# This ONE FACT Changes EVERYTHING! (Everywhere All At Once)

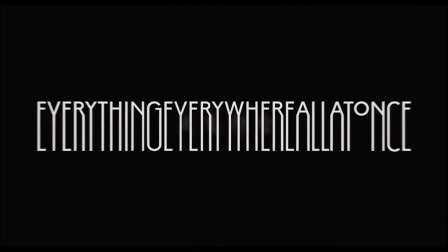[0:00]
I've just spotted something absolutely insane in the credits of Everything Everywhere All At Once that kind of makes me love this movie even more. Just take a look at this. Visual effects, seven people. Now, that's crazy because this movie has over 500 VFX shots. Now, to put this into perspective, let's just compare this against The Lost City,
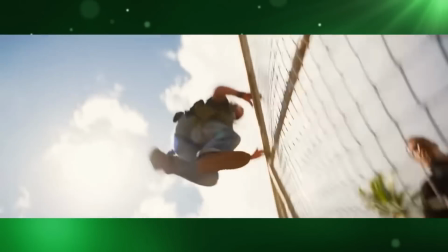[0:20]
a movie released in the same month with a similar amount of VFX shots, well, less, 426. 125 people. And why not, just for fun, let's compare it against the most recent Marvel movie at the time of making this video, Ant-Man and the Wasp at Quantumania.
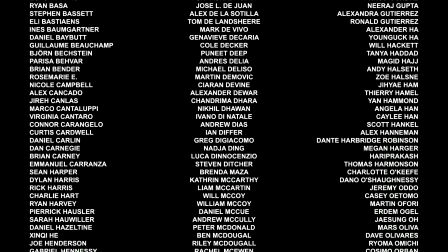[0:38]
Yikes, I'm not even going to begin to count how many that is. It just keeps going and going.
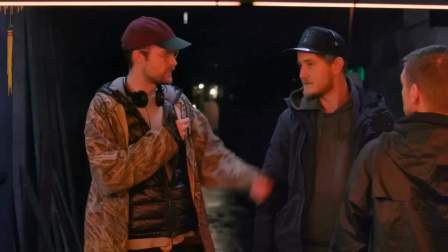[0:45]
So how did these seven people take on a whole movie worth of VFX? Well it's actually quite ingenious really. Here's how.
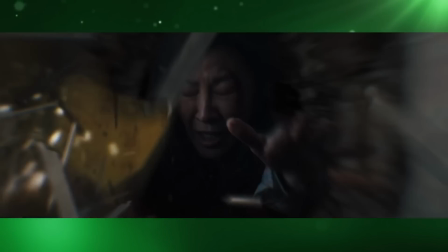[0:54]
First, they used clever tricks to speed up the VFX process. one trick was in this sequence where Evelyn jumps through different universes one of the directors Daniel
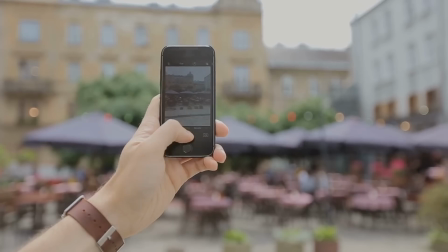[1:02]
Kwan used a small 4k camera and just shot footage as he walked around different places this footage was to be used as the background image however
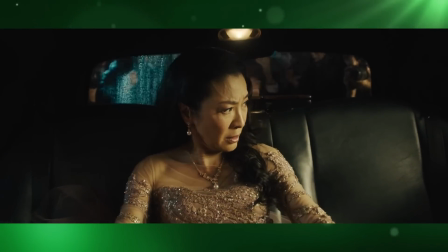[1:11]
in order for it to look like Evelyn was actually traveling through each of these places different lighting would have to reflect on her as she went through each one
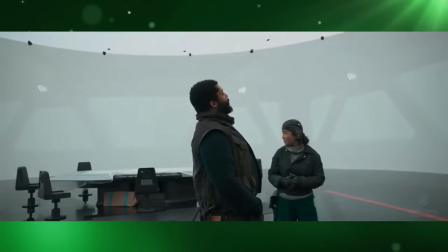[1:18]
so in order to achieve this quickly and cheaply they used a technique similar to industrial light and magic's stagecraft that was used on series
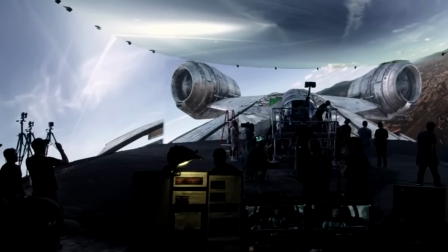[1:26]
such as the mandalorian but instead of using the massively expensive high-def led screen walls that industrial
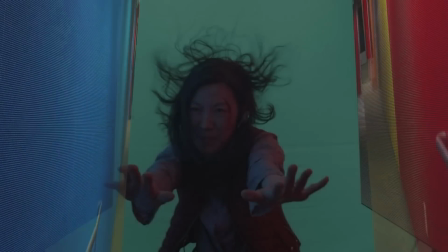[1:33]
light and magic do they just used two cheap led panels as you can see here the pixels are massive
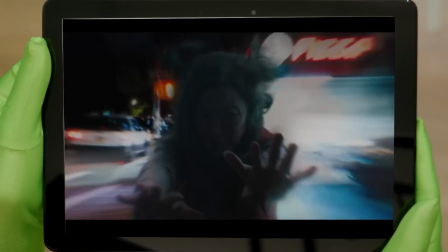[1:40]
but still it was good enough to create the correct color reflections on her face so that she would sit well on the background images
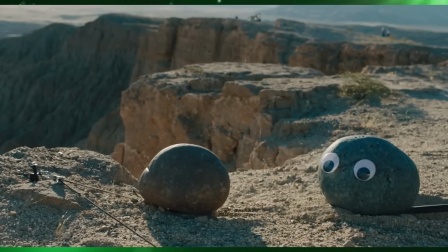[1:47]
another trick was for the rock scene where they used sticks pulleys and strings to push and pull the rocks through the gravel and sand but cutting those things out
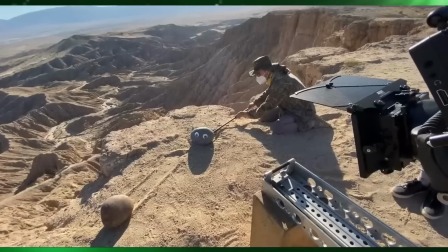[1:55]
of the shot was a difficult and time-consuming process so in order to make it quicker and easier they used an ai rotoscoping tool or an ai cutting
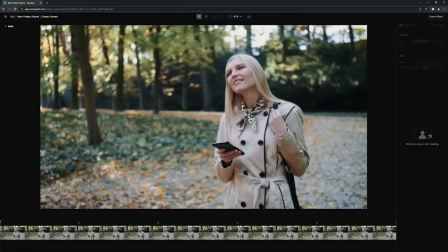[2:03]
out tool from runway called green screen with this tool instead of taking half a day to complete the process they could cut the characters out
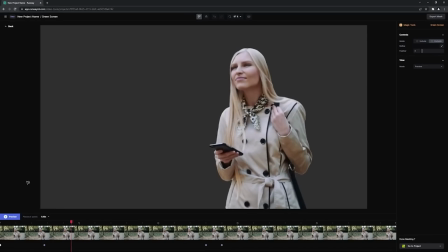[2:11]
and place them cleanly in the shot in just minutes another trick was
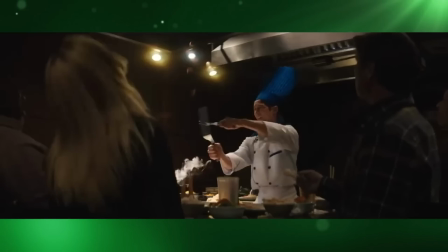[2:15]
in the rakakuni scene here the hibachi chef has to juggle with vegetables
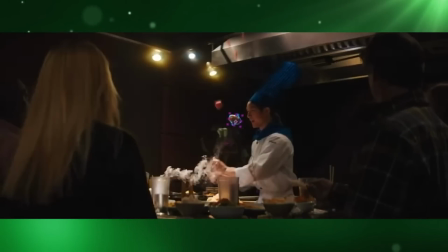[2:20]
but to speed things up and therefore save both time and money instead of going full
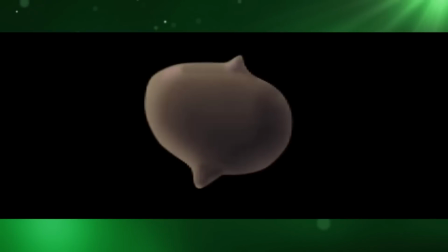[2:25]
cg and 3d modeling they used a paintbrush inside after effects to draw
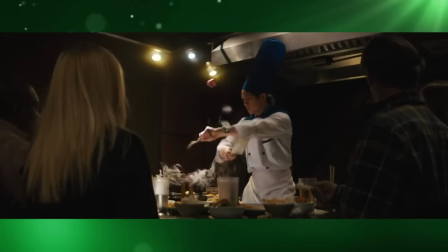[2:29]
the vegetables and then animate them secondly they tried to avoid using vfx as much as possible so whenever they could do something using practical effects or done
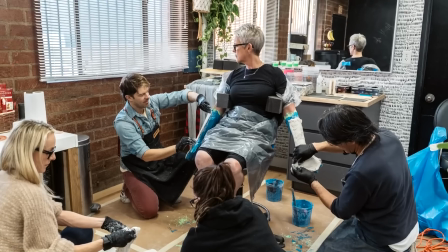[2:38]
for real they did for example the hands in the hot dog universe were actually gloves made from molds of the actor's hands but before the molds
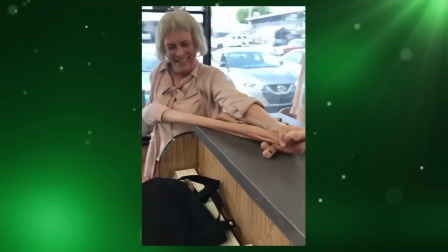[2:47]
set jason hammer and his team replaced their fingers with real hot dog wieners
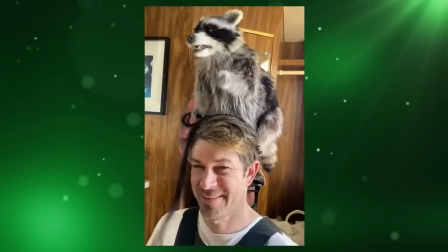[2:52]
for the rakakuni universe jason hammer made an animatronic raccoon the brief he was
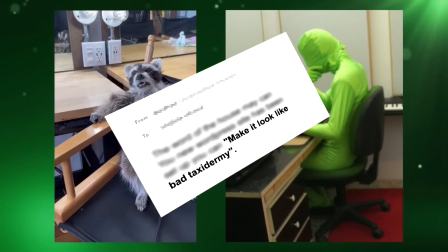[2:57]
given was to make it look like bad taxidermy and so he did
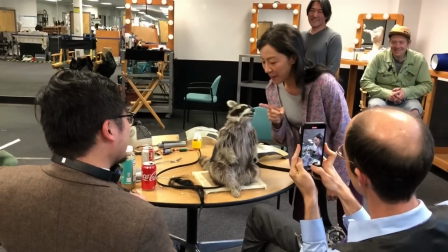[3:01]
by using a real taxidermy raccoon as a skeleton for both the internal machinery
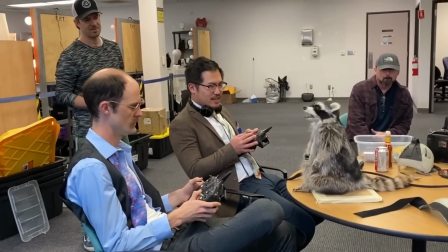[3:06]
and the external prosthetics and then painting on the fur to give it the cheap quick and dirty look for the
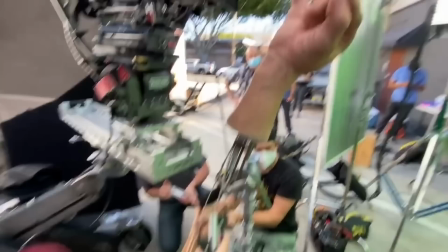[3:12]
pinky or fury scene they made a mechanical hand so that they could flex the pinky finger inside this.
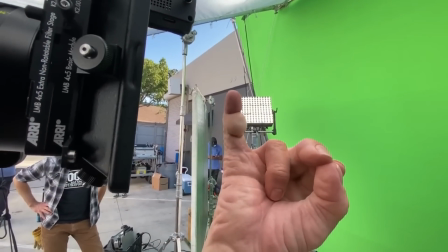[3:19]
There was an airline that ran a little balloon that could be inflated to simulate the muscle bulge.
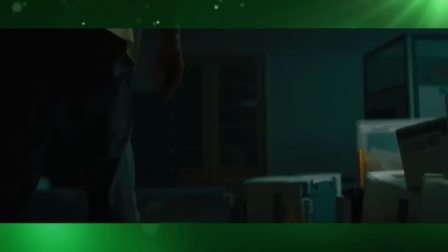[3:26]
And in the scene where Evelyn fights Deirdre, you notice here that the door closes away from the camera.
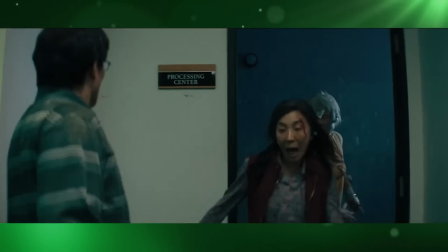[3:32]
However, this would have meant that later on in the scene, here, Deirdre wouldn't have been able to pull the door open.
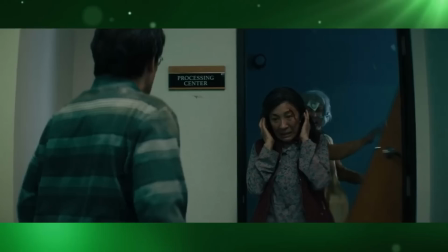[3:38]
You can actually see the hinges and strike plate are on the wrong side here. so they built a styrofoam door to mimic the real door and then had crew
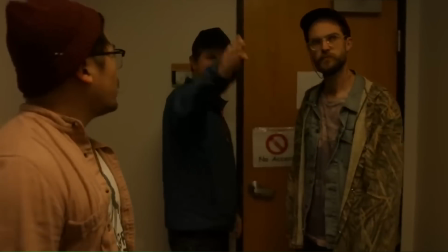[3:46]
members pull it off shot from this side and other crew members dumped dust and debris on Deidre from this side making it all look
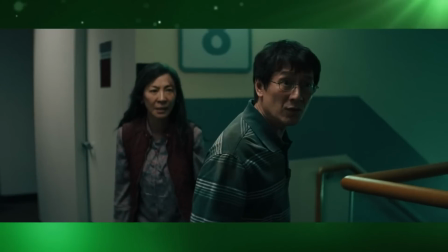[3:55]
like Deidre had somehow ripped the door right off its hinges this is it's short
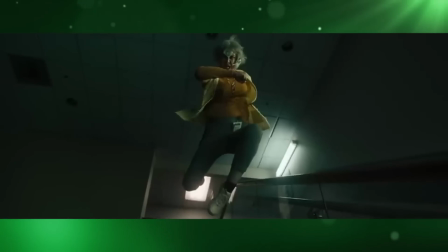[4:01]
round anyway lastly and perhaps most importantly they overcame all their technological and
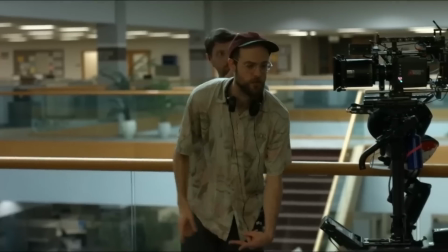[4:07]
financial shortcomings with flexibility and ingenuity as we said before everything
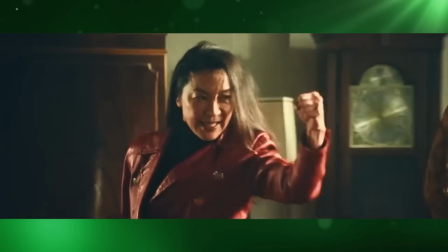[4:13]
everywhere all at once only had seven vfx artists five of these artists were self-taught
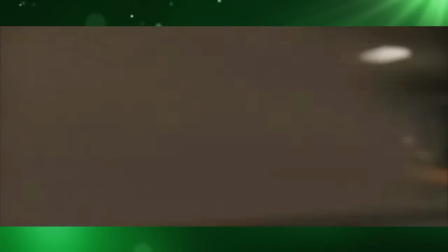[4:19]
having learned from video copilot and youtube videos and they alone completed 90
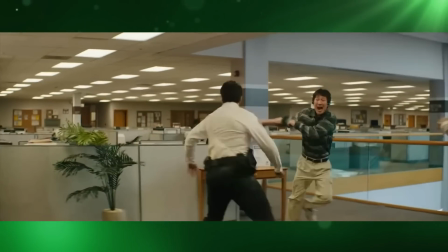[4:24]
of the vfx shots two of those five artists matt wokenham and jeff
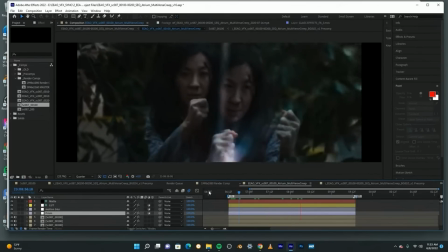[4:29]
deesom completed their shots using old 2017 macbook pros matt even found that he couldn't use his auxiliary monitor when rendering because it slowed down his render times.
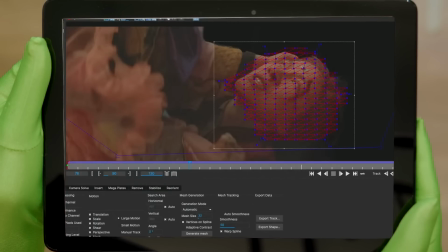[4:39]
Cutting down on the render time required by more elaborate effects was key to getting the work done on time and on budget. And they did this by once again getting creative.
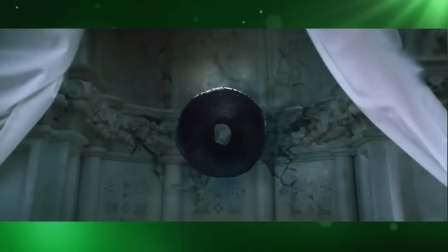[4:51]
The first time you see the bagel come in through the curtain, in this scene, you'd think that the entire environment was CG, but it wasn't.
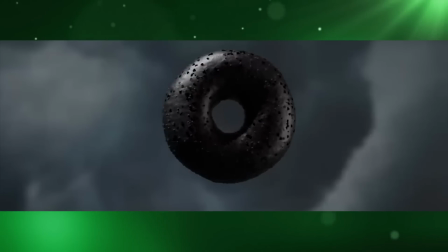[5:00]
They actually just had one render of the bagel, with the lighting the way they wanted it to be then everything else was done in 2d and after effects
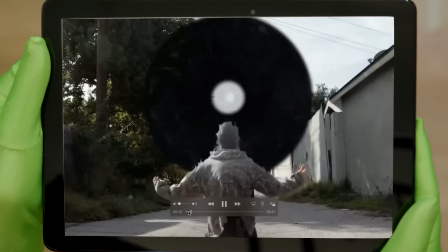[5:08]
so it was just all composite they treated it as though they were actually lighting it on set except they were doing it as a 2d
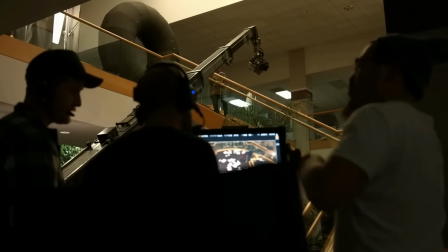[5:17]
thing that they could have immediate feedback on another clever solution they came up with was how to clearly define each universe in order to stop the viewer from getting confused
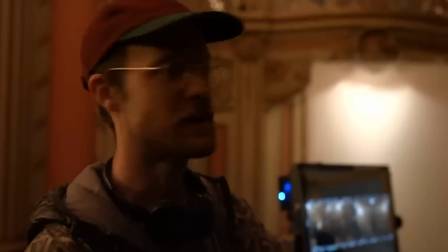[5:26]
to achieve this they gave each universe its own visual language and they did
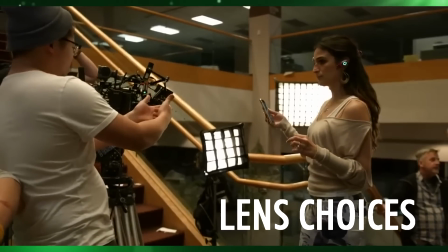[5:30]
this by using color palettes lens choices and aspect ratios
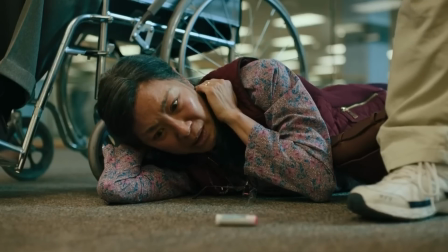[5:35]
when in the normal verse they used a zeiss super speed lens at a
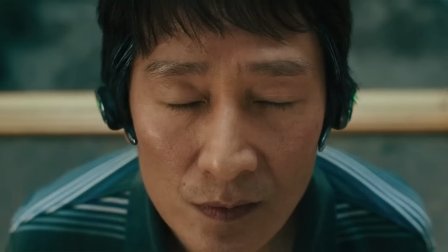[5:40]
185 to 1 aspect ratio however should they move into an action sequence they
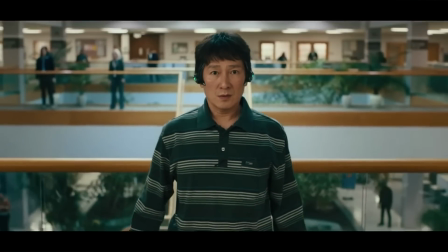[5:44]
would change to a hawk anamorphic lens and a wider 239 to 1
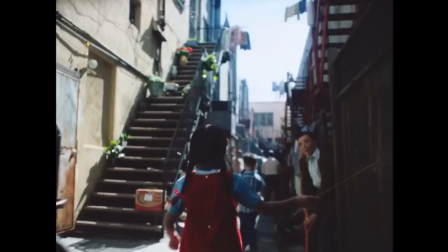[5:49]
aspect ratio flashback scenes were in the 4 to 3 to give the feel
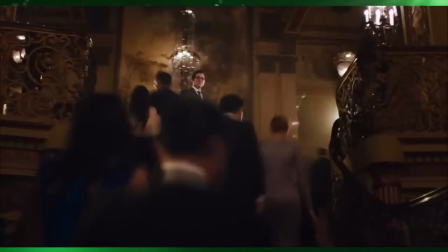[5:53]
of old vhs camera footage the movie universe used a canon k35 lens
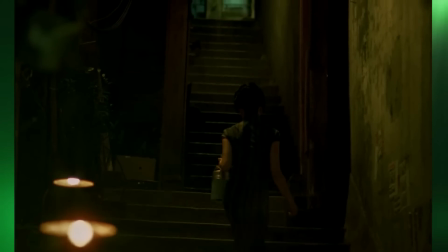[5:59]
and a green color palette paying homage to one car wise film in the mood for love
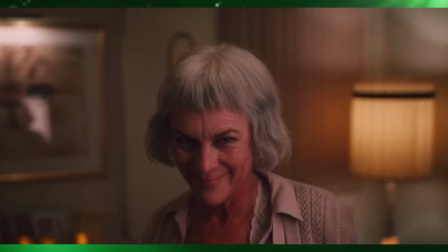[6:04]
the hot dog finger universe used a boltile lens and brown and yellow color palette
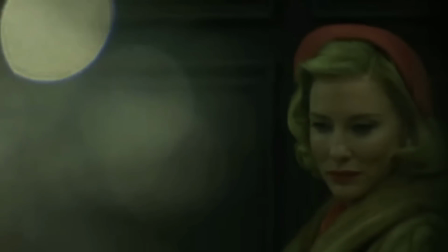[6:09]
referencing todd haynes 2015 film carol the racacuni universe not
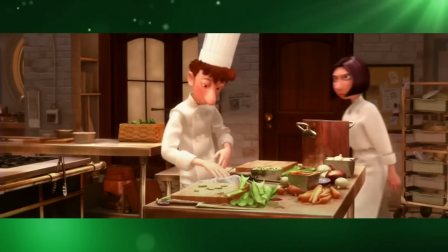[6:15]
only paid homage to pixar's 2007 film ratatouille but its color palette mimicked that of
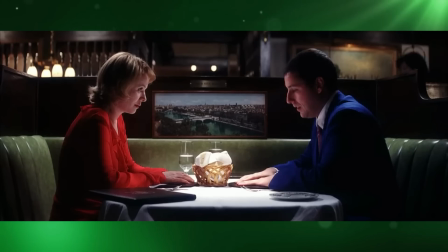[6:20]
paul thomas anderson's 2002 film punch drunk love by combining all
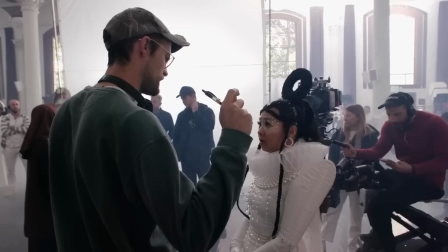[6:26]
of these factors an original script creative narrative passionate cast members resolutive filmmakers a wide
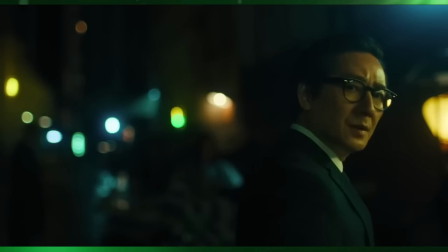[6:31]
range of aspect ratios multiple film genre references clever practical effects effective digital effects
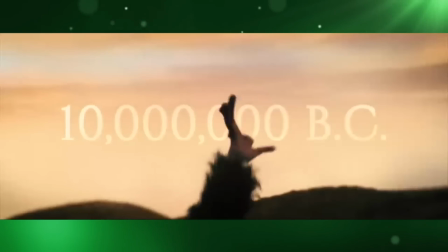[6:37]
intelligent editing puppets animatronics stunts and gags not only did they manage to make a great movie on a relatively small budget
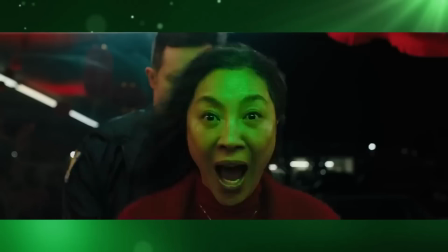[6:44]
but they also managed to make it live up to its title because it really did have everything everywhere all at once
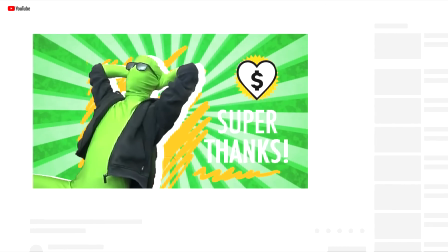[6:54]
support mr green by sending us a super thanks just click on the thanks button under the video and choose an amount to donate this will ensure
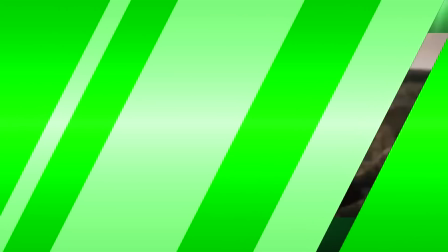[7:02]
mr green gets a new banana he will be happy also we really appreciate every last one of you guys so stay safe and thanks for watching our
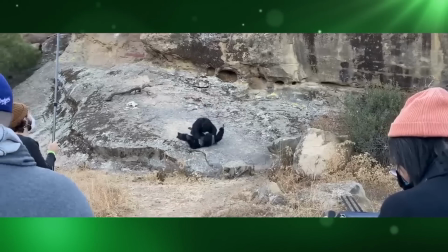[7:10]
video